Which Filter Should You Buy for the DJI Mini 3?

So a little bit of advice in a second but what that means is the shot on the left had no filter on so it was about a thousandth of a second shutter speed maybe even faster so what's happening is every single frame it's taking is super fast like a camera shutter it's freezing the action so you don't get any image blur on the one on the right I put the ND64 filter on which is one of the strongest and that slowed the
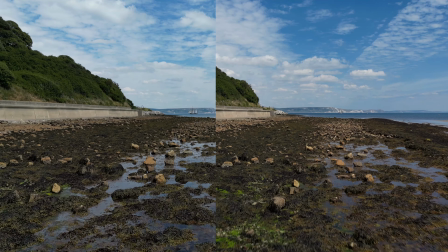[4:01]
shutter speed down considerably allowing the the film to blur in the foreground so if you're doing one of these super long shots going along the beach you're going to get that much nicer kind of image blur as the image goes out of the frame. It looks a lot more kind of realistic so that's when you'd use an ND filter for that sort of effect if you're low to the ground doing a really cool shot flying along. Okay so that's that one. Now there's an instance where you wouldn't necessarily use the ND filter and that's if you're shooting at high resolution say 4k with this drone or if you've got a drone that shoots 5.9k or 5.4k like the Air 2S or the Mavic 3 then if you're using a super fast shutter speed and you want to pull frame grabs from it that's where you wouldn't use a filter because what will be happening is every single frame will be super quick like a thousandth of a second two thousandth of a second so if you're filming some action of maybe motorbikes going over jumps and you want to freeze it for frame grabs then I wouldn't use a filter I would just have it going really fast shutter speed so I can pull frame grabs from anywhere on the clip it's like having 50 frames a second with a with a camera in the sky so you can pull some fantastic frame grabs from that so that's one instance where i i wouldn't use that filter so i'm going to quickly go through these because you're going to see that i've used just
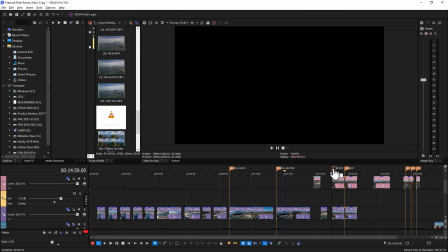[5:18]
four filters like i said i i haven't included the um skylight filter in these tests because i just wanted to show you the
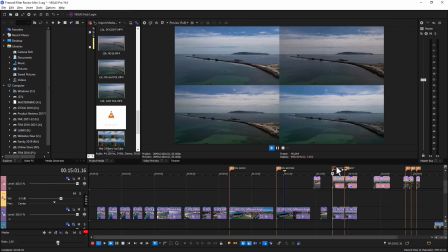[5:25]
difference between the four so if i set this running you can see there i've put the drone up. Let's pause it a sec. I flew the drone up from exactly the same position 50 meters straight up and I had a point of view that I was actually getting exactly the same position each time so I just spanned the drone 360 degrees for each one. Sometimes I went a bit fast sometimes I didn't but really they do stay together quite well and you can see on the top left I've got no filter on the camera.
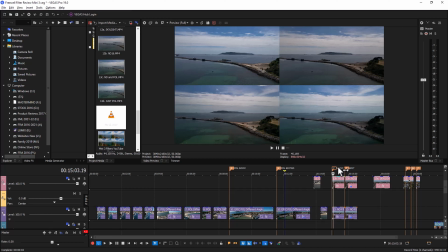[5:52]
On the top right I've just got an ND16. On the bottom left I've got an ND16 with polariser filter and on the bottom right I've got just the polariser filter.
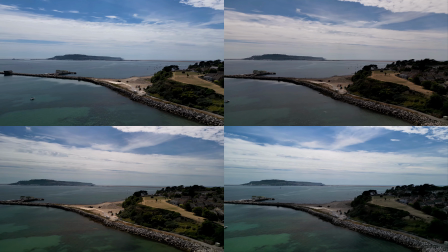[6:01]
So if we let this play through you can see the difference between all of them. Now it's important for me to mention at this point that all of these clips are straight out of camera.
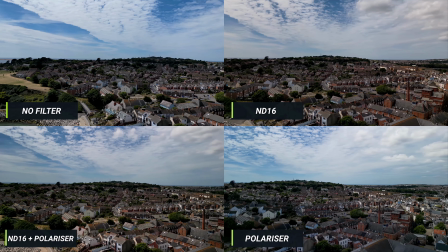[6:10]
So they're straight out of the drone, no editing whatsoever. So what you're seeing here is a full 360 of Weymouth with all of those, well three filters and one without.
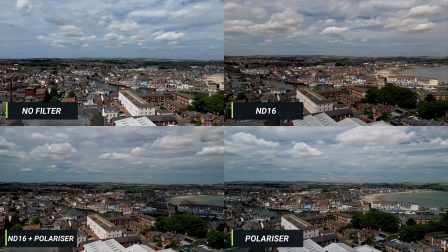[6:19]
So you can hopefully see that there's a bit of difference between all of them. Now the no filter one's okay produces really good footage really nice but for
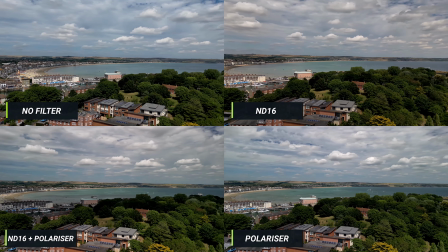[6:28]
me I think the ND filter adds a touch of warmth a little bit of magenta
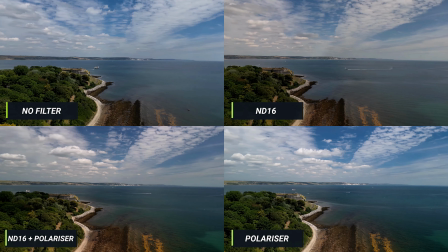[6:32]
perhaps a bit of warmth and it looks really good but the ND16 plus polarizer for me is the winner because it adds that warmth
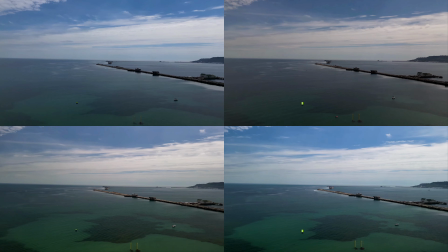[6:41]
and it gives you great color saturation and everything else so what we're going to do now
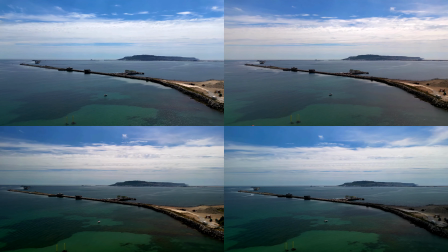[6:46]
is I've done a bit of editing to these just to add a bit of umph to all of them so they've all had the same just a bit of levels curves,
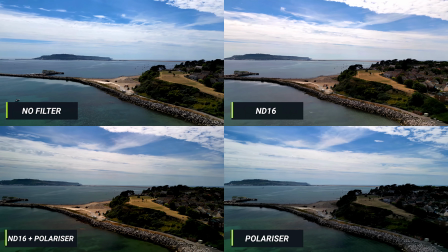[6:52]
brightness, contrast and a touch of saturation, just to emphasize what these filters do.